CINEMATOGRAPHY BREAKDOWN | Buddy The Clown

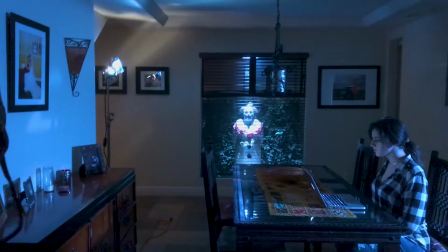0s
What's going on, everybody? This is Takai. In today's video, I'm going to be going over a little cinematography breakdown of a recent short film that I DP'd called Buddy the Clown. And before I get into the video, check out the card up there to check out the full film because there will be some spoilers. And when you're done, let's get into the video.
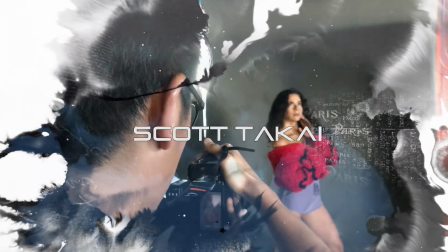To start things off, I'm going to be showing you guys the main shots that we see throughout the entire film because these are the shots that narrate it.
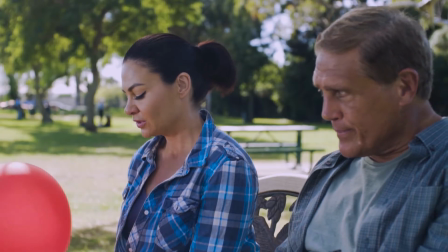28s
Here we have a shot of our main character Buddy and a shot of the woman that he sits next to randomly.
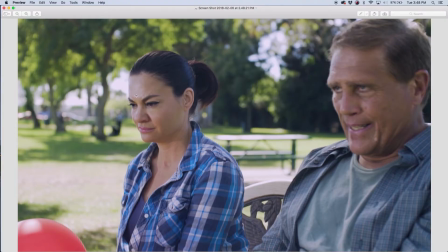33s
So as far as lighting in this setup, everything was extremely simple.
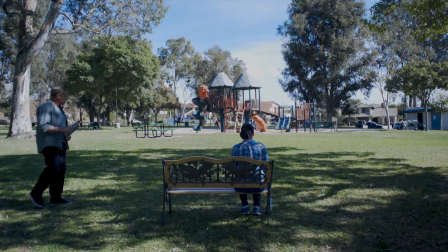37s
So what we did is we placed the actors in some shade underneath a tree to help eliminate most of the harsh sunlight that hits them.
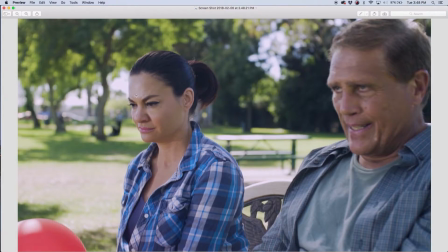44s
And to eliminate the rest of the harsh sunlight that was hitting our actors' faces, we used a 2x3 silk. A 2x3 silk was barely enough to diffuse the sunlight that was hitting both of our actors,
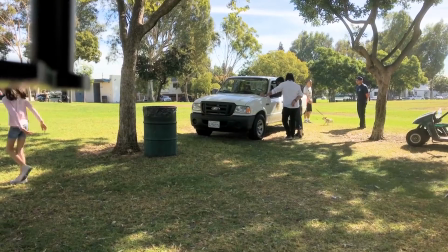53s
but the reason why we used the 2x3 silk is because we actually almost got kicked out of this park and we had to scrap a majority of the gear that we're using. As a result, we had to use the bare minimum of what we had, and we used the 2x3 silk just because it was much smaller and a lot less noticeable.
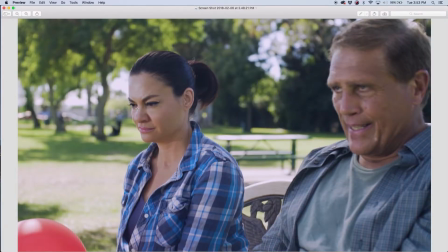69s
So what the silk is doing is it's softening the sunlight that's hitting her on the right side of her face and creating this nice little soft gradient. And because we're filming this at a park in the middle of the day, there's a lot of natural light around us, and in our case, all that light is hitting the grass and bouncing onto our actors' faces and filling in their shadows,
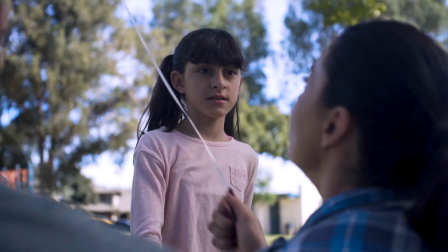86s
which is creating a nice little high-key look. All the scenes that we shot in this park, with the exception of some of the clown clips, were all shot with the same lighting setup.
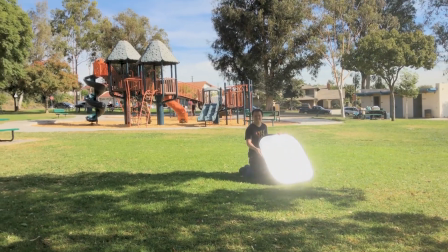94s
So the lighting setup here again is extremely simple. All we're doing is we're using a reflector and reflecting some key light onto the side of his face,
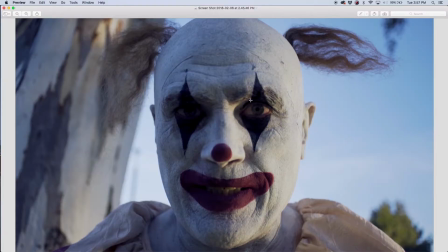102s
and we did it directly to the side of him to create this little halfer look. And the second thing that I wanted to talk about in this shot is instead of using a close-up lens to shoot a close-up shot, I used a wide-angle lens to shoot this close-up. And the reason why I used a wide-angle lens for this close-up is because when you use wide-angle lenses for close-ups,
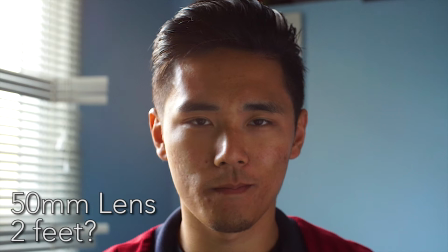120s
you have to get pretty damn close to the subject just for it to be considered a close-up. In this case, I was actually standing a few inches away from Buddy, and in the shot,
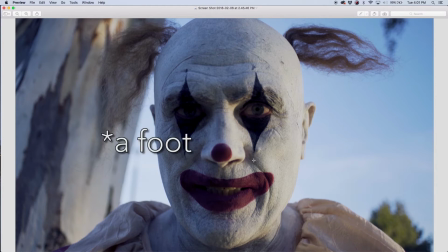130s
it gives you this weird feeling that he's standing only a few inches away from you because the camera was only a couple inches away from him.
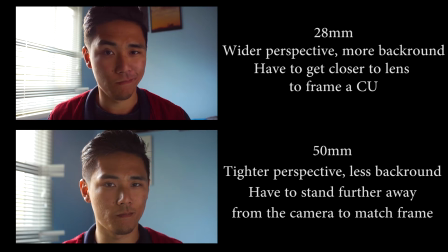137s
And if I were to frame the shot exact same way but on a tighter lens, it would get rid of a lot of the background and make it a lot more compressed. And in my opinion, that would get rid of the feeling of him standing directly next to you. So now we're gonna get into the fun stuff, and what I'm gonna show you next is the nighttime scenes in the house.
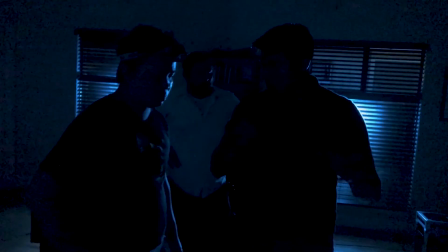153s
So in this scene, we're shooting inside of a living room with two big windows. So what we did as far as lighting is we had two 1K lights. We used one 1K for each of the windows, and we gelled them at full CTB to give it this nice dark nighttime look.
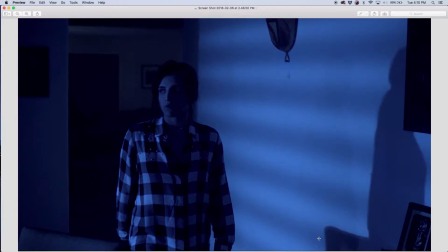166s
And each of the windows had blinds, so what we did is we angled the blinds in a way where it would cut out some of the light and it would create these shadows on the walls.
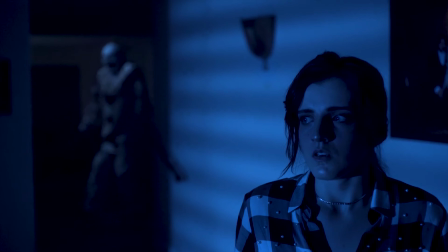173s
Fast forward this clip by a few seconds and Buddy comes around the corner and he's about to stab the hell out of her.
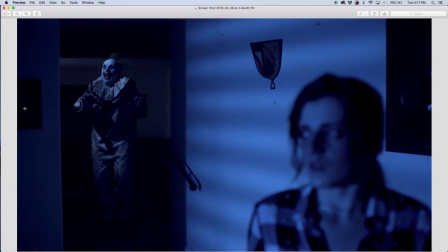178s
And what we did as far as lighting for this is there's a little staircase that he's standing next to where we put a light stand and a light on, and then it's key lighting him. And then in the very background, we also have a light that's very subtly lighting it just to add some more depth.
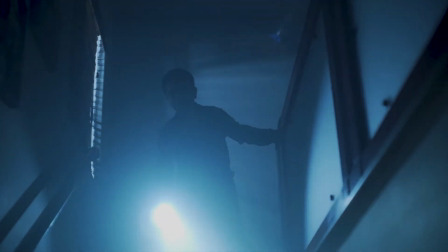193s
So the next shot we have here is a shot of the kid coming down the stairs to check out what's going on. Lighting here is extremely simple. On the opposite side of this window here is the roof, and what we did is we put a light outside of the roof and shined it through the window,
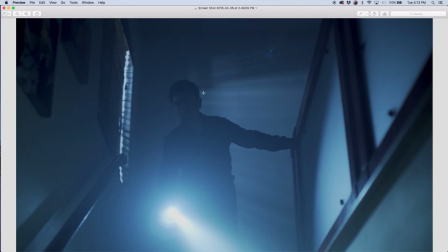205s
and then again took advantage of the blinds that were here and shined it through the blinds to create this little scattered light look. And while he's walking down the stairs, he's using the flashlight and shining it on the wall, and the light that hits the wall is bouncing off of it and key lighting him in the face.
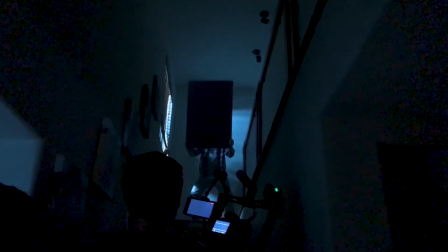220s
And then lastly, we used a haze machine to fill the room with haze, and what that does is it makes the light beam from the flashlight more visible.
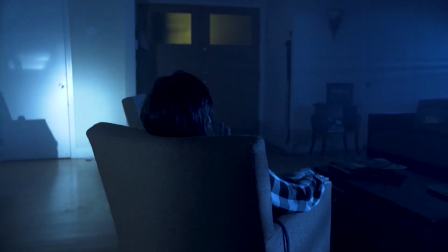227s
Speaking of light beams making lights more visible, I wanted to show you guys this shot real quick, which is the original living room setup with the two 1K lights.
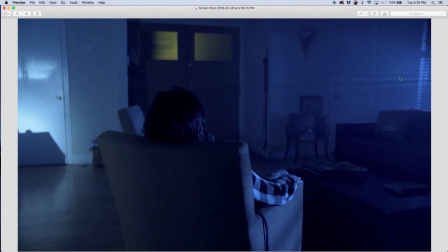235s
In this angle, we have the 1K light shining through one of the windows, and because we hazed up the room, you can actually see the shape of the light when where it's being cut. And it creates this look that looks pretty cool.